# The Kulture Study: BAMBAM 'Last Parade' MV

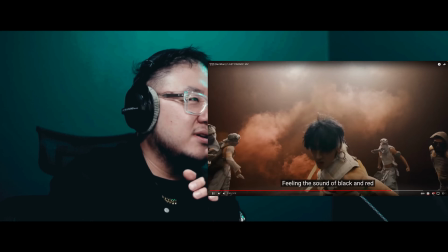i love this shot that they included on this oh it's a
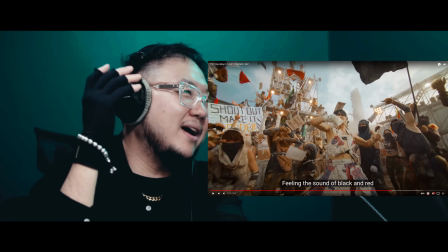small tiny little shot i it's one of my favorite shots in the music
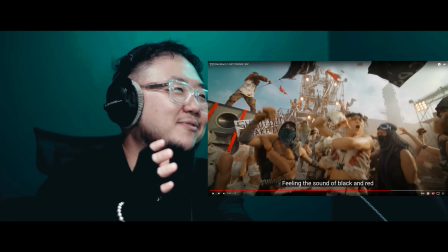video i don't think most people will probably feel that but this part on the horn the
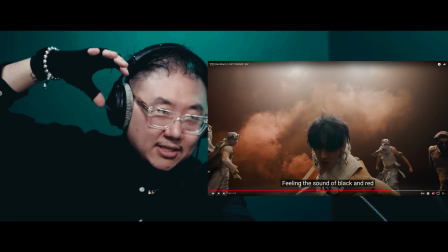burn this shot as the camera lunges in as bam bam is
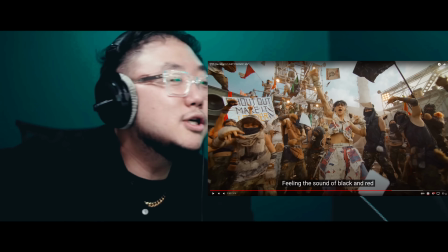coming up to the camera
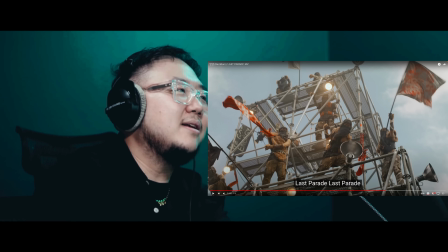it's little things like that they have little inserts like that that is edited in throughout this music video that i think makes this music video so so well edited and overall just extremely engaging not just because of like the really cool sets and the really cool setup which
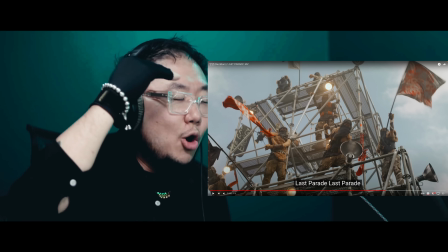obviously that feeds into it but going from just i think a great music video
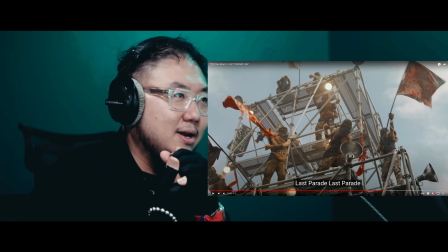with a great idea it's about execution and i think the editing really pulls it all together
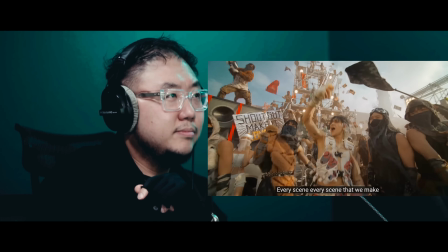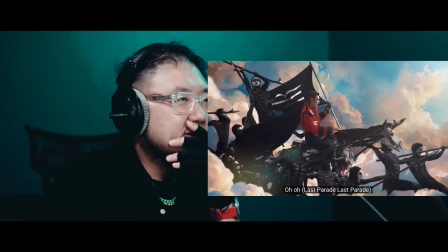the sequence of flow of these shots are so well done i also wanted to point this out that i just i really enjoyed
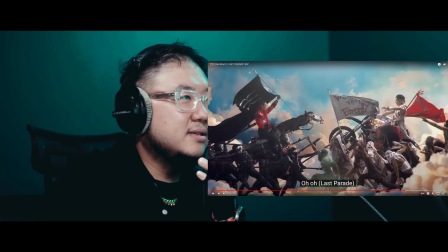just thank you whoever worked on this for fucking dictating the lighting appropriately
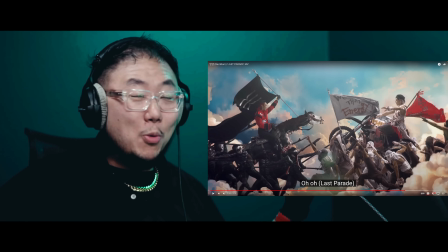like it's such an easy thing but i feel like so many people it's such a also a
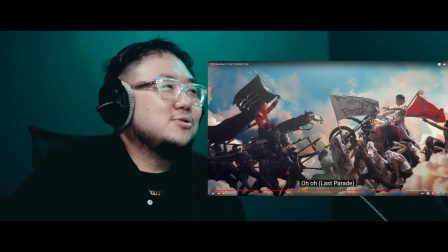common oversight of just like the directional lighting it's it's what makes it look more believable
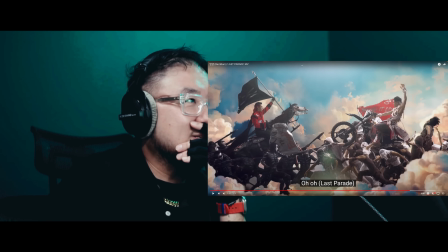like in that the lighting source is above them in the middle and so the the more oppressive regime the black regime he's being lit here and then this bam bam is being lit here by the common
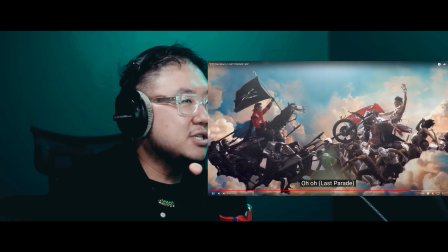middle light source it's what makes this shot look so believable
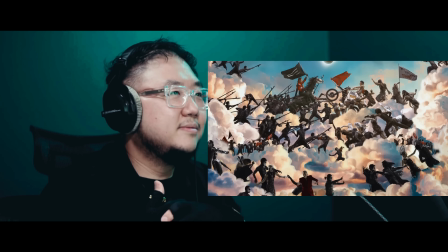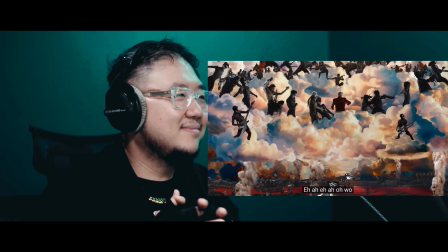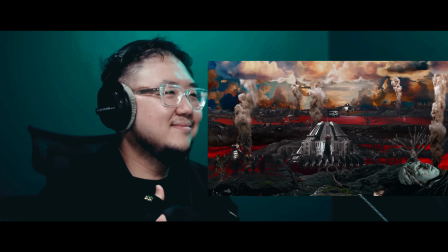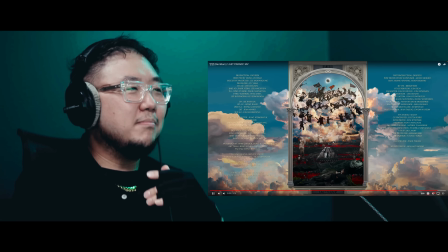i love the shot of bam bam also just casually laying there reading a book as well something about that feels extra swagalicious oh ear attack worked on this hello okay whoa bam bam that was insane that was that was a work of art i mean you can see i don't want anyone to think that this is like biting off of anything either because you can see like there's this shot of like the black uh skull men uh like playing the guitar might feel a little bit reminiscent of mad max there are definitely pop culture i think inspirations but i think especially with how the regime is played out like the river of blood like they add a lot of different elements here that are spread across different i think medias and different inspirations that they really create I think their own world within this music video in space. So it feels definitely like their own thing. So I want to make sure that that comes across, like that it's not just like, oh, Bam Bam is doing just like his version of Mad Max or something. No, not at all. I feel like there's too many other different styles that are being introduced that makes it so different. I think What makes it unique and what makes it feel extra genius is that it's clearly influenced by a ton of different things, as well as, as I mentioned, the lyrics just working across three realms of one regime, the other regime. And then when Bam Bam just performs this in front of his fans or at a concert or wherever, it also just works for him as just a singer. These lyrics, that is, they come off as very powerful, very boastful lyrics. Something I also really like about the song is the percussion. Like this chorus, if you think about the chorus, it's actually pretty, pretty hard.